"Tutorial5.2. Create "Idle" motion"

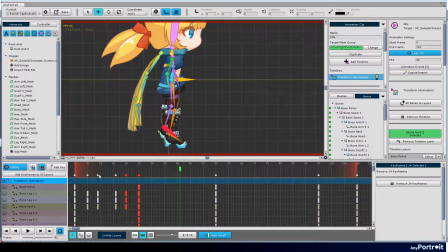However, it is a little awkward because it only moves legs. Make the other parts move slightly.
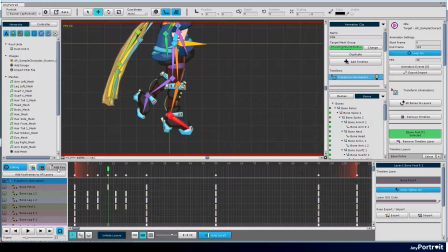You do not need to add keyframes in perfect synchronization with the movement of the leg.
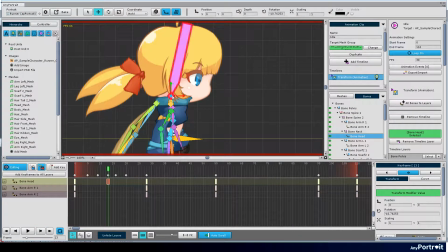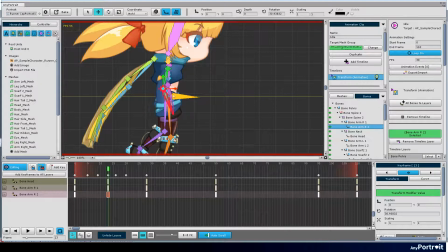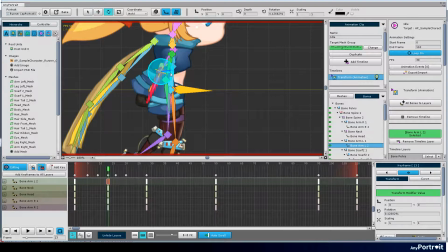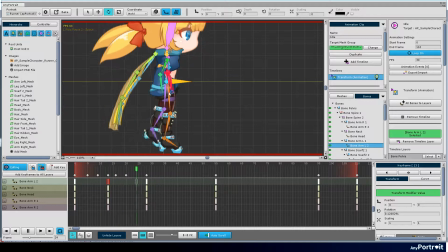Modify the position of some keyframes because they are awkward if the positions of the added keyframes are all the same.
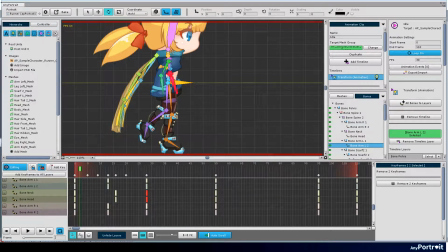The second action is that the character crosses the legs back and forth.
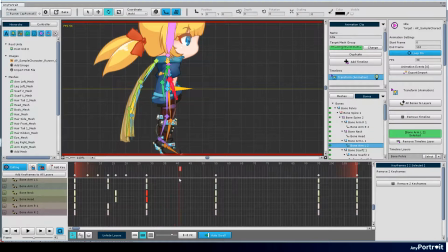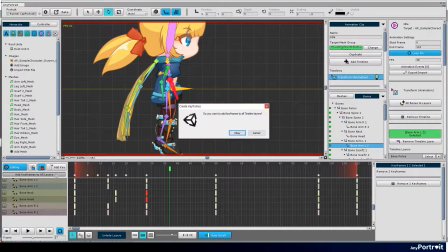Press the Add Keyframes to All Layers button to add keyframes.
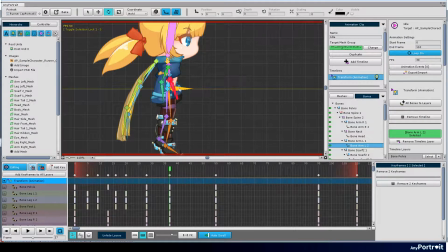It is recommended that you move the pelvis bone first when you create a motion in which the entire body moves.
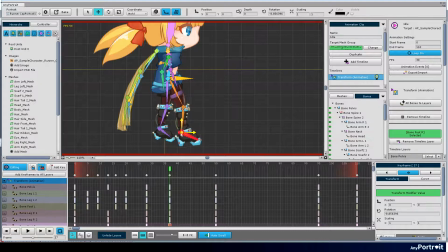Make the posture so that the right leg comes forward and the left leg goes back.
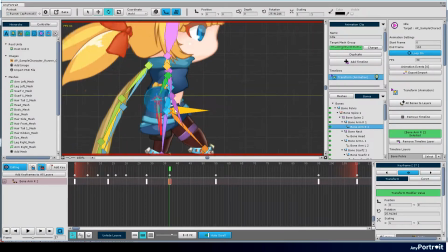Make arms move in the opposite direction to legs.
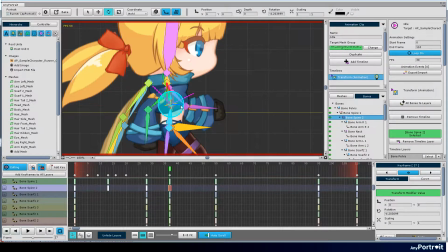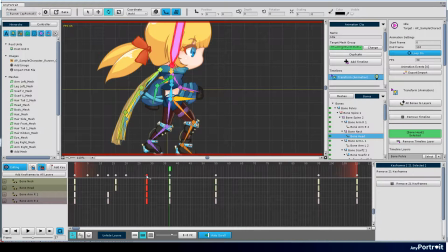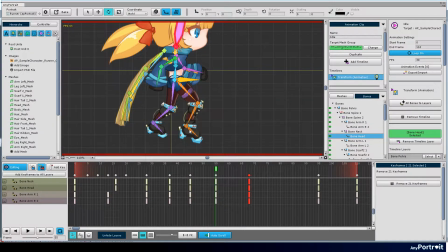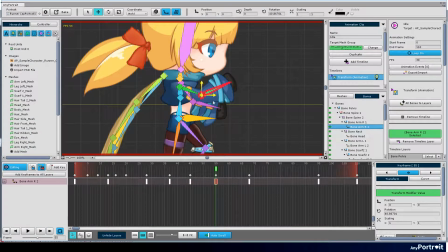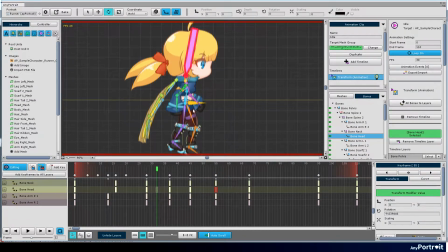It now makes the legs and arms crossed. The left leg comes forward, and the right leg goes backward. Now the character is acting like she is practicing running.
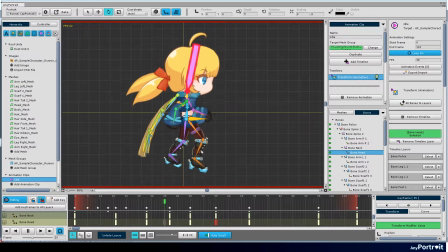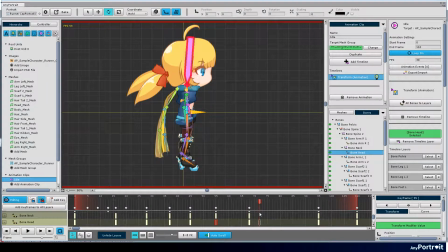The third action is to jump in place. The process of jumping consists of three stages: preparation, jump, and landing.
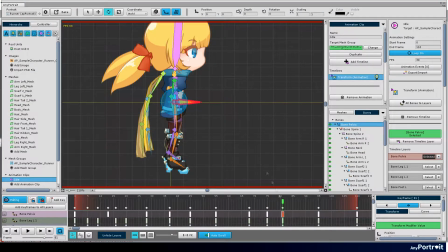First, create a posture in which the character bends and prepares for jumping.
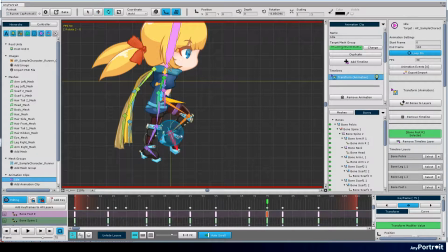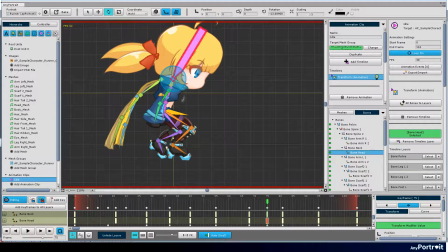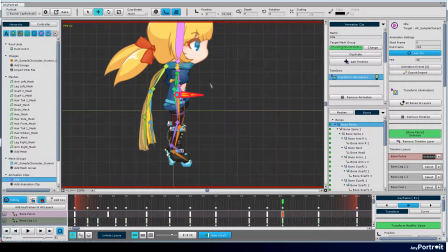Then, create a posture in which the character expands and jumps.